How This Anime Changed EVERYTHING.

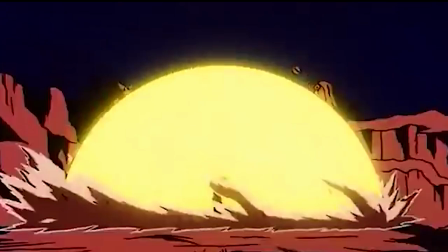[8:17]
Vegeta, the Prince of All Saiyans, was willing to die permanently to give Goku enough time to charge up his energy.
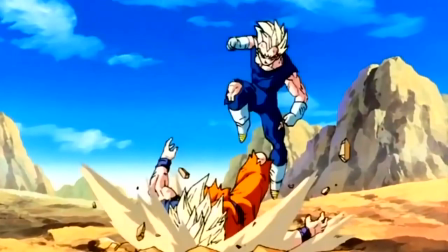[8:24]
Even during the infamous Majin Vegeta vs Goku fight we see that Goku really doesn't believe that Vegeta is truly bad.
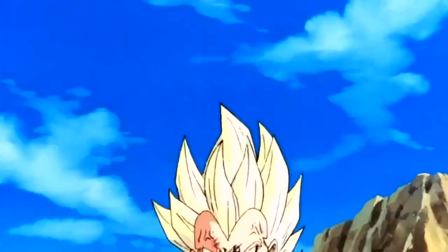[8:31]
He just knows that he's kind of angry and upset about how everything is going on in his life.
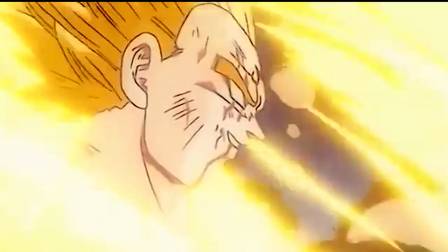[8:35]
And obviously we do see how Vegeta does change near the end of that Buu saga where we do see Fat Buu and he's willing to blow himself up.
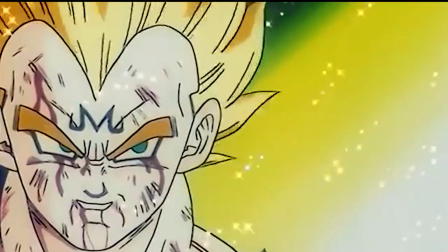[8:43]
And he infamously says, Trunks, Bulma, I do this for you.
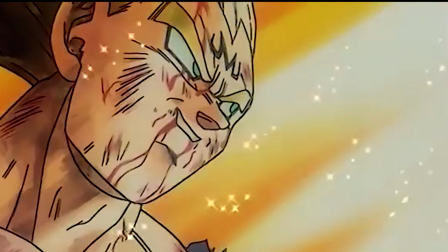[8:49]
And yes, even for you, Kakarot.
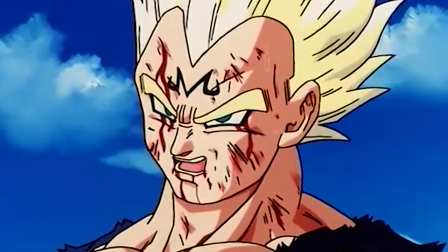[8:52]
He even calls Goku the best and gives a short monologue on how Goku changed him and how he finally understands him.
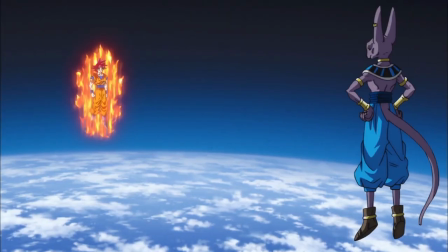[8:58]
We see how Goku enjoys fighting strong opponents, which is a key word here. I say opponents because he never truly views them as enemies unless proven otherwise.
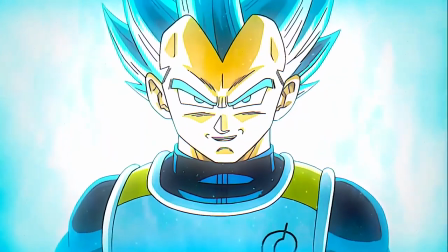[9:07]
Yamcha, Quar, Chatsu, Tien, Piccolo, Vegeta. All of these characters were considered opponents and eventually became friends of Goku.
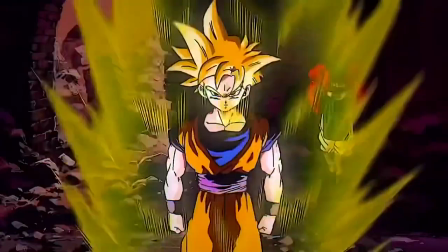[9:16]
A beautiful aspect of Dragon Ball Z in some anime is finishing the anime and looking back at the development of certain characters.
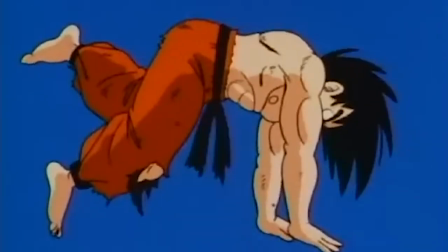[9:23]
Yes, we all talk about Vegeta, but let's talk about Goku. Goku has had a phenomenal character arc since his origin in Dragon Ball.
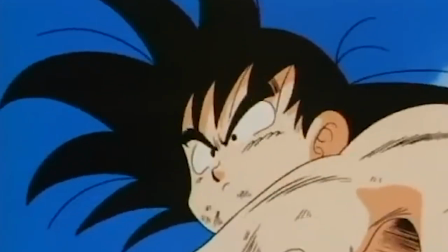[9:30]
Seeing Goku go from a young naïve boy into a mature man with a family is fantastic.
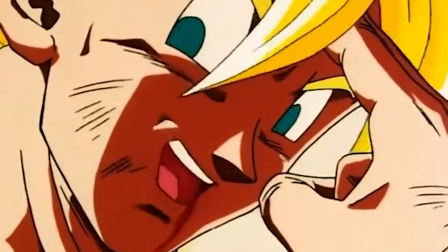[9:36]
Even though he has died on multiple occasions, he has always died for valid reasons.
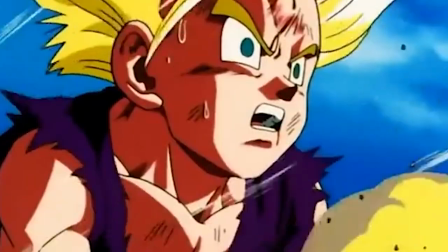[9:41]
Crazy part is, Goku has always been willing to sacrifice himself for his friends, which we see during the Cell Saga and even when Raddus arrives.
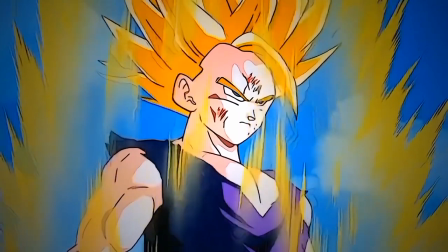[9:49]
Yes, I know Dragon Ball Z fans dislike Gohan's character development and feel like he's regressed, but I disagree and might end up making a video regarding him.
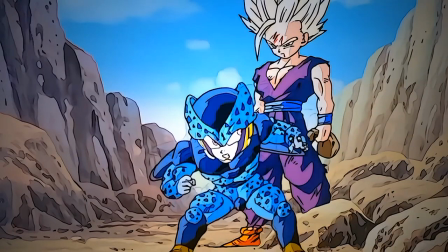[9:57]
Let me know if you'd like a video about Son Gohan.
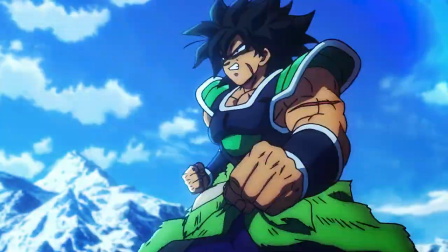[10:00]
Expanding on the character development in Dragon Ball Z, let's talk about the music that elevates the character and the anime as a whole.
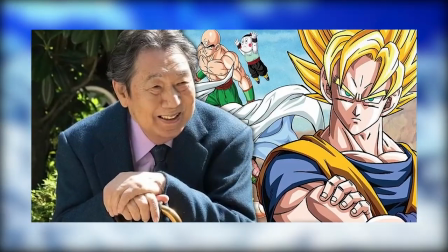[10:07]
The original Dragon Ball Z's score was done by Shinsuke Kikuchi, which was absolutely brilliant.
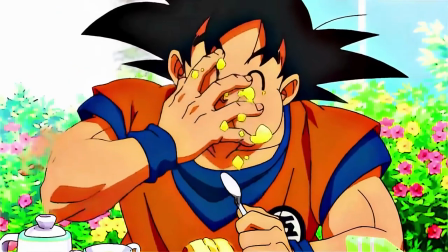[10:13]
While many Americans loved the Bruce Falkoner score, which we soon learned he plagiarized much of the music and only had a few scores that are good,
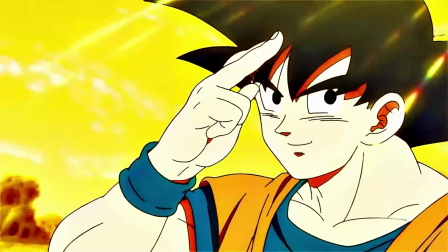[10:20]
Kikuchi's scores have transcended through time. R.P. Shinsuke Kikuchi made he rest in paradise with Akira Toriyama.
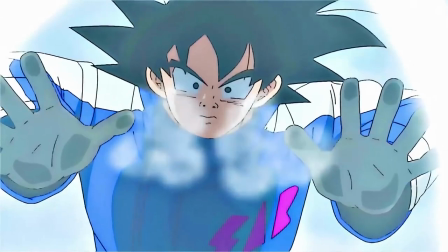[10:28]
Kikuchi Sensei did a fantastic job at elevating every scene in Dragon Ball Z. Whether it was a fighting scene or a laid-back scene,
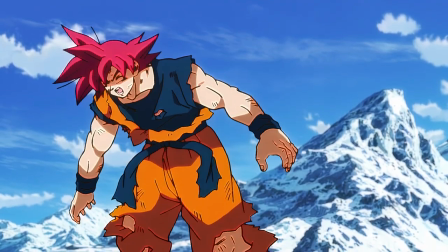[10:35]
the music fit the mood perfectly.
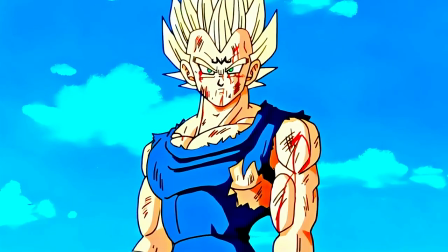[10:38]
While many people, especially Americans, love Cell's theme, Vegeta's Hell's Bell's theme, and many other themes, both versions serve a great purpose.
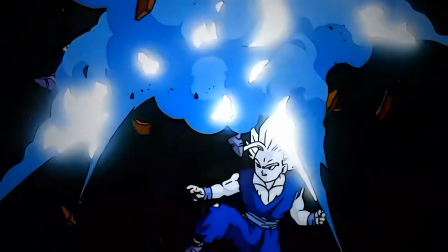[10:47]
Hearing the Japanese version of Super Saiyan 2 Gohan's transformation is just as epic as the English version.
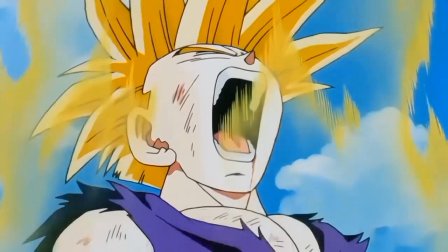[10:52]
While the English version gives me goosebumps and chills, the Japanese version gets me excited to see the pain that Gohan is going to put on sale.
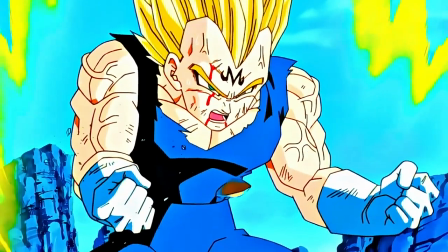[11:00]
Another theme that I want to talk about is Vegeta's Hell's Bells theme. The theme gives Vegeta a menacing aura.
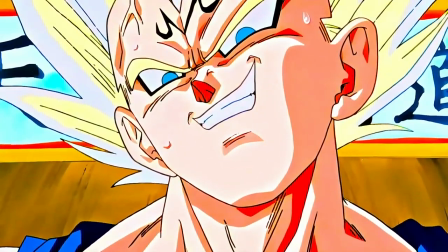[11:06]
You immediately get this feeling of evil surrounding the air, mainly due to the speech that follows when the theme is played.
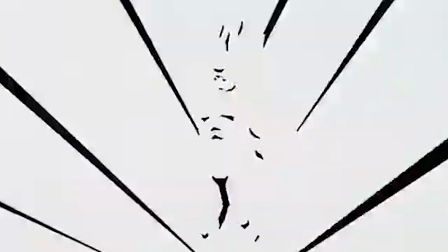[11:14]
The viewer immediately knows that Vegeta is going to give an epic speech or have an epic 5 minutes before he gets forwarded like an omelette.
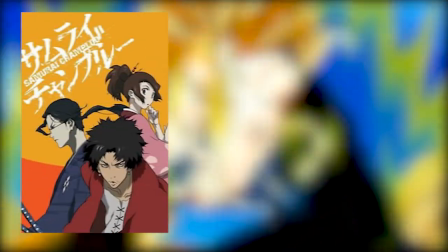[11:20]
Many animes have themes for their main characters or for their fight scenes. Samurai Champloo and Cowboy Bebop are perfect examples of animes which master their score.
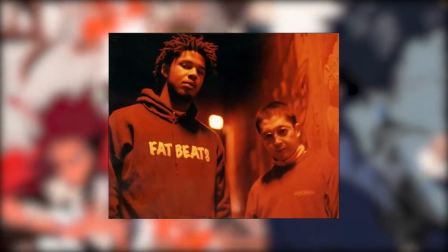[11:29]
Samurai Champloo's score, composed by Fat John, Force of Nature, and Nujibed, may he rest in peace, and Cowboy Bebop, which was composed by Yoko Kono and Seaboats.
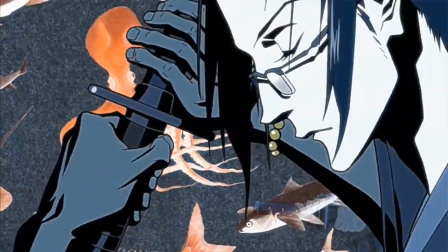[11:38]
The element of jazz and hip-hop into a samurai-type anime and a space cowboy is the perfect combination.
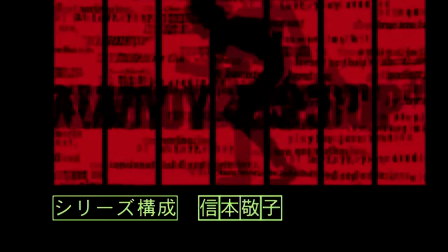[11:44]
When the conversation of Samurai Champloo and Cowboy Bebop is brought up, Many people immediately bring up the score as a reason to watch the anime which is important
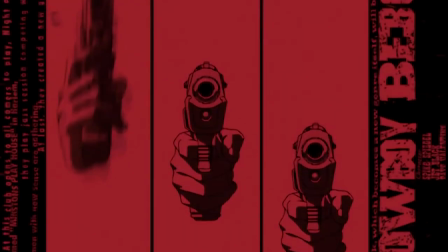[11:52]
for not anime fans Because it finds a common ground on why to watch the anime with the combination of great scores Animation and story it
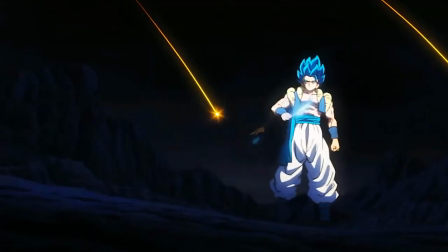[12:00]
equals a new anime fan Dragon Ball Z has the same effect when showing certain scenes from the anime
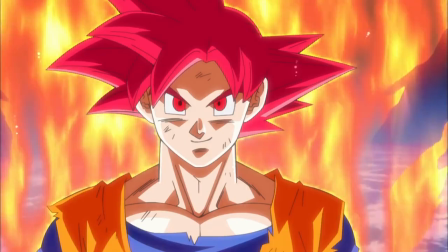[12:07]
no matter if you're a fan of this show or not Everyone gets excited once they hear Super Saiyan 2 Gohan's theme,
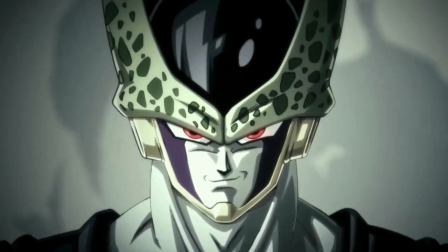[12:14]
Cell's theme or or Vegeta's theme.